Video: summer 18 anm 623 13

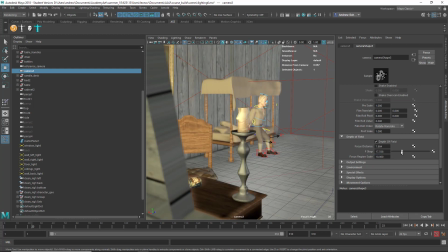Surprised I'm having to adjust it this much, but okay. You know, you can see it gets pretty soft by back there. Okay, and then, and let's say we wanted to then change focus to him,
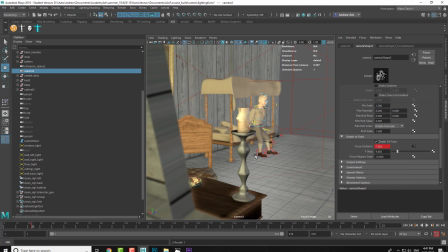so you would set key on the focus distance, and I know he's going to move, but, well, alright, so let's do the opposite. Let's focus on him just to make this more sensible.
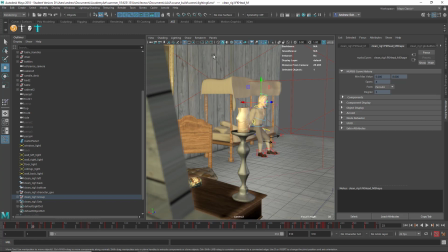That's 29.285. 29.285. Okay, and then, whoops.
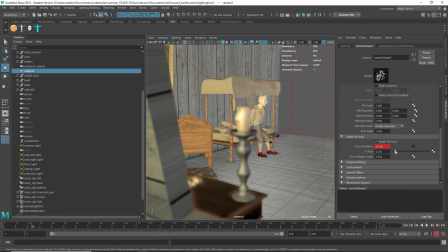Yeah, okay, so then we have a nice, this thing's nicely out of focus, so just make sure we set a key on that, and then let's say,
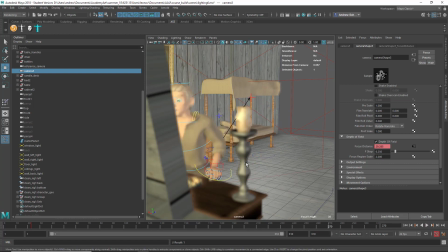you know, when he comes up to here or something, we'll focus on this. 7.984, so 7.984. I have auto key on, so that should, yeah.
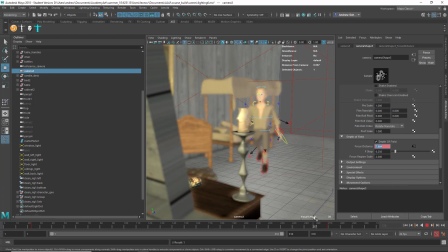Alright, so you see the f-stop changing from there to there. It looks kind of weird, but almost looks like this stuff's shrinking more than blurring.
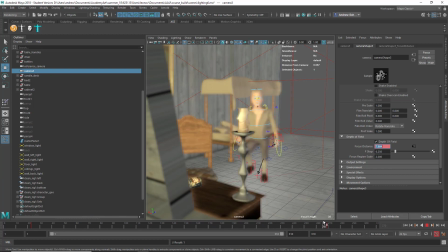You know, hardware render f-stop is sort of, you know, not, you know, that realistic. But at least that's how you could do it. And but overall, your lighting looked really good.
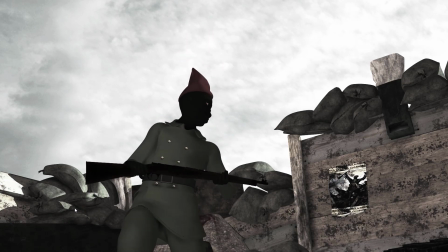Okay, this is Warren.
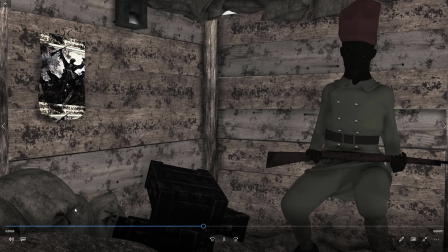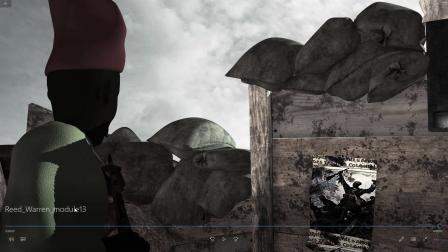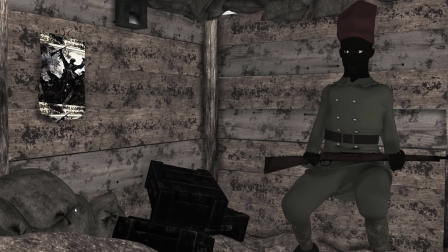Alright, there's something really high contrast looking about this.
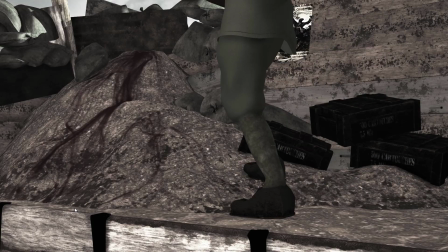Oh, I don't know if you did any kind of post effect,
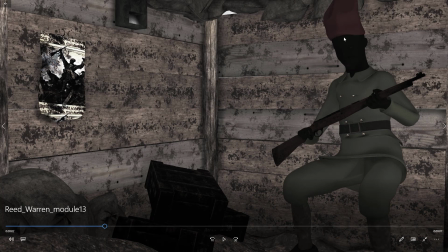but you know, with his really dark skin, I think you're going to want to fill in the light because they're losing all the detail on his face there.
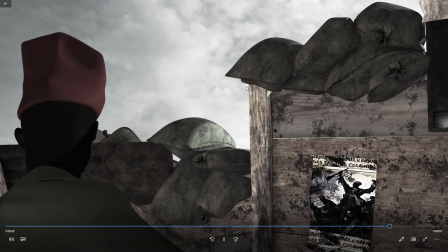So I think you're going to want to fill in a little bit of light there.
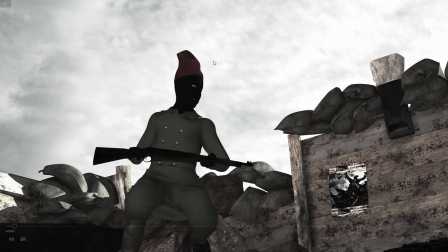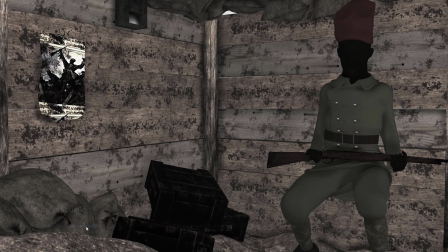Yeah, I mean, overall it looks really good. You have a nice sky image here.
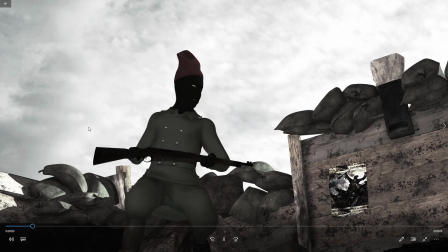Is that moving, that sky? Oh, that's cool. That's moving a little bit. I like that.
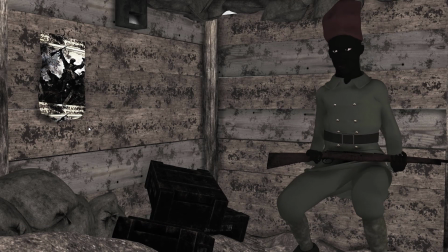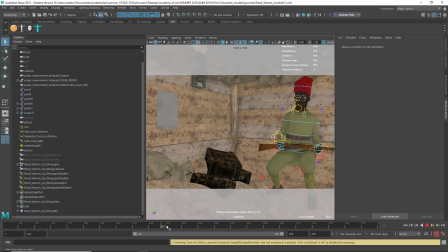I just think you need more light on his face. Let's take a look at the map. Okay, yeah, I mean, as you said, it does look a lot different from the viewport.
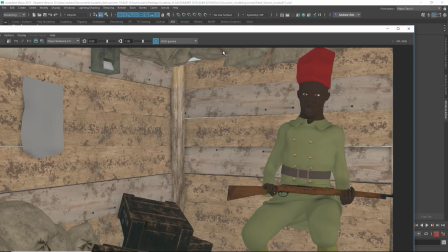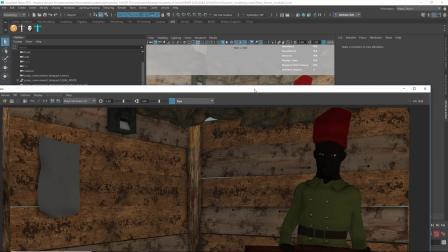Maybe make sure we just do raw, so then that's still different.
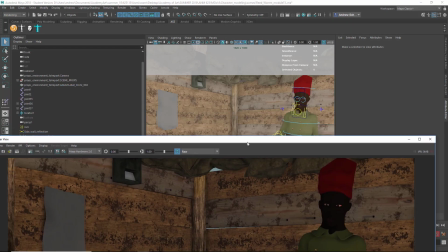Interesting.
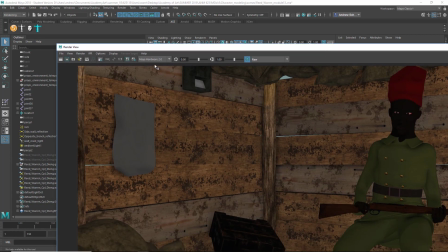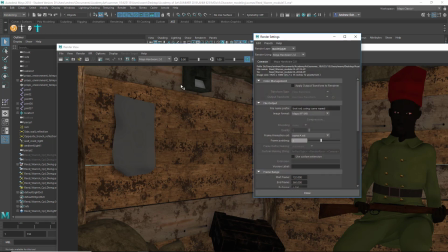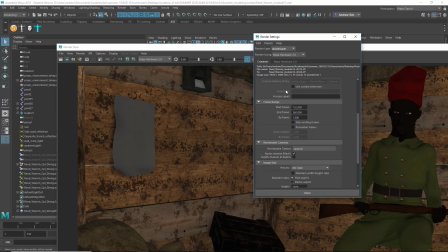Apply output transform to render.
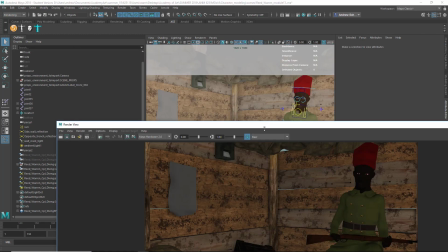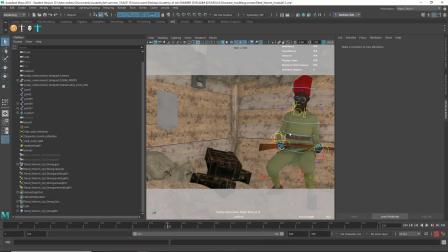The other thing is maybe get some other light in here to get some contrast on his face, you know, like another, I don't know, what do you have in here? It's got some sun. Is he completely in shadow here? Is that what's happening?